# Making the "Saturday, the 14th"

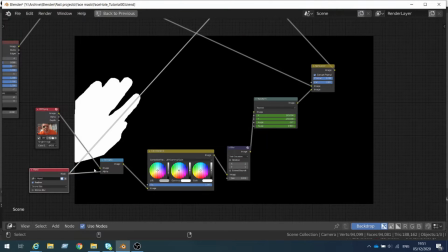[4:10]
So now I have a hand on the transparent background.
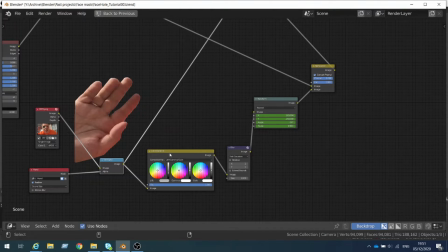[4:15]
I added color balance to darken the hand because it's supposed to be blocked from the sunlight behind my head. Just a bit of blur and then I added the transform node. This node had to be keyframed over the time when my hand moves behind my head.
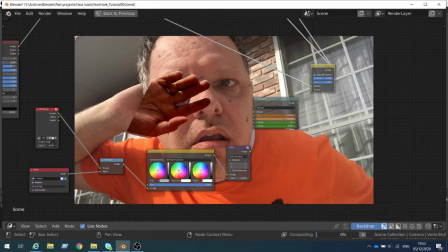[4:34]
This was the tricky part because this motion had to be matched closely with the movement of my hand in the original footage.
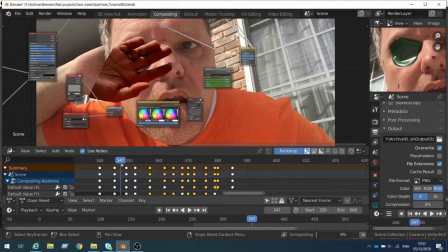[4:42]
You can see how many keyframes are there in just two seconds of this piece.
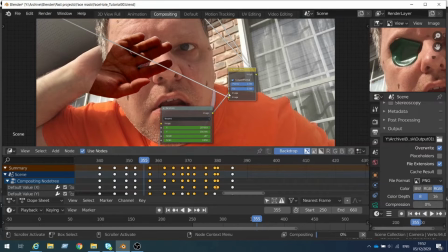[4:55]
When the work is done, I set the inputs in the correct order in yet another alpha node, and the hand is now behind my back.
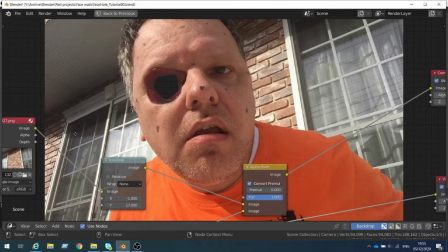[5:04]
Next, I still need to make the hole transparent so the wall of the house will be visible through it.
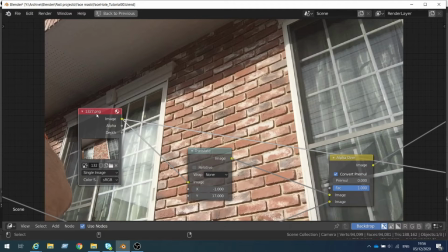[5:09]
Here I used one frame from the end of the video where I'm almost out of the frame.
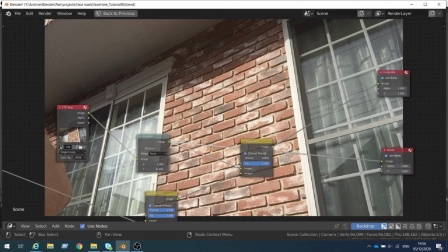[5:14]
I added a translate note for a perfect match with the rest of the wall of the house
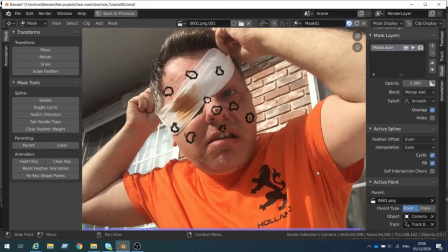[5:19]
and again another alpha note to combine the picture with the result of the previous step.
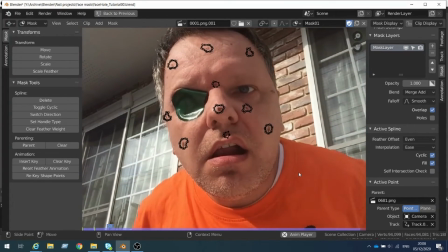[5:24]
Now how about these dots of my face? I need to get rid of them. I found the right note set up looking for over a few tutorials on the internet.
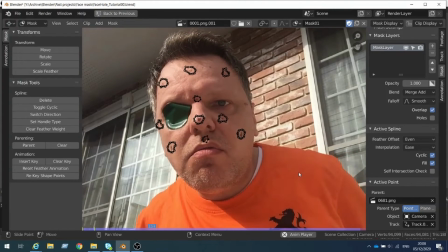[5:32]
The dots move around so I had to mask each of them and animate the mask.
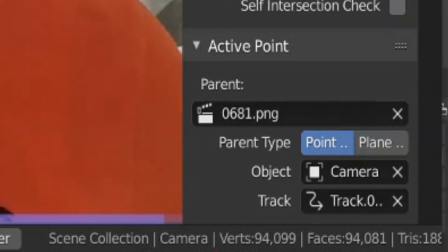[5:37]
The animation is done simply by parenting the masks to the trackers, which were created at the motion tracking stage.
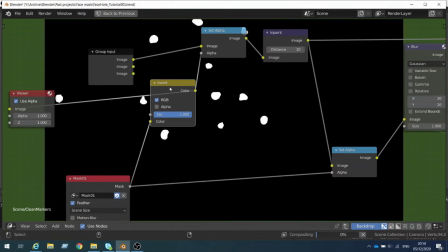[5:44]
Now we return to the compositor. We are already familiar with the animated masks, so it's a similar story here.
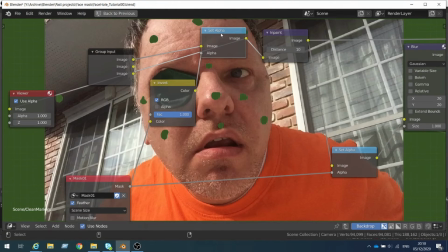[5:52]
But instead of the key node, we now have a set alpha node, which replaces the masks with the alpha channel. The color here is green just because the background of the compositor is green, but it's actually transparent.
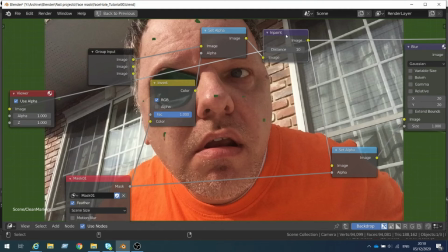[6:11]
And then there is an in-paint node there, additionally. The in-paint node fills the area with the surrounding color, and you can control how much deeper you go in the surrounding by the distance parameter.
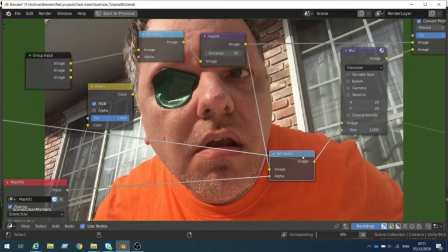[6:27]
Then there is also a blur node to make the transition softer.
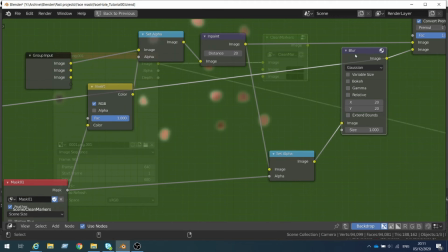[6:35]
Like that.
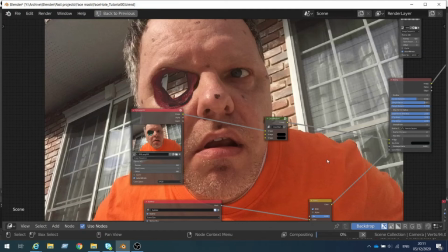[6:37]
Then I grouped all this additional set of notes in a group and put it between the original footage and the keying note. And voila! My face is now digitally washed. And now a final touch.
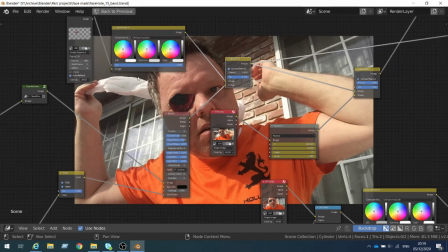[6:51]
When I take the bandage off, the gas moves behind my head so it should be visible through the hole for a split second. In fact here in only this one frame.
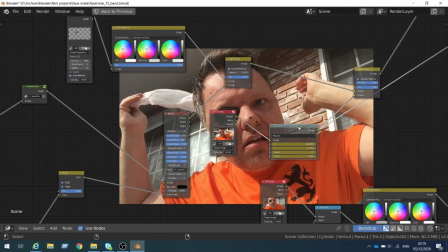[7:03]
I could ignore one frame but I decided to edit it and in the end this single frame made the whole effect more believable.
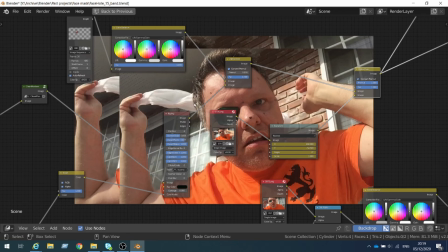[7:11]
The method here is like with the house wall in the background. I took the same frame and moved it with the transform node so that the gaza will be in the position of the hole.
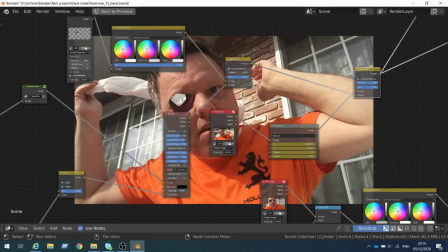[7:22]
It's another alpha over node and when I make the order of inputs correct, the second image goes behind the original.
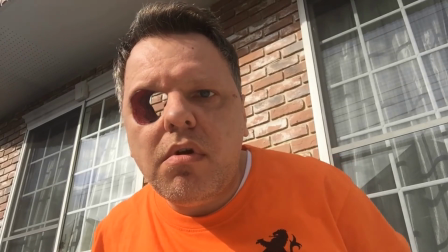[7:30]
Here we go. I hope you enjoyed this tutorial. I didn't make it for the absolute beginners,
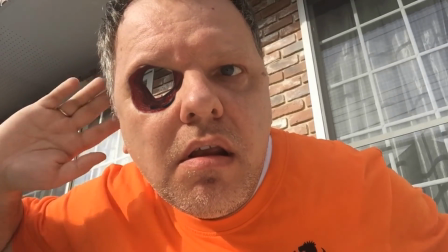[7:38]
but I would be glad if those of you who are already familiar with Blender can find some ideas for their own projects.
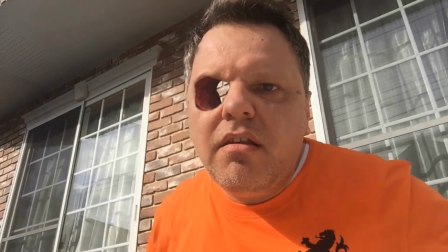[7:45]
Thank you and happy blendering!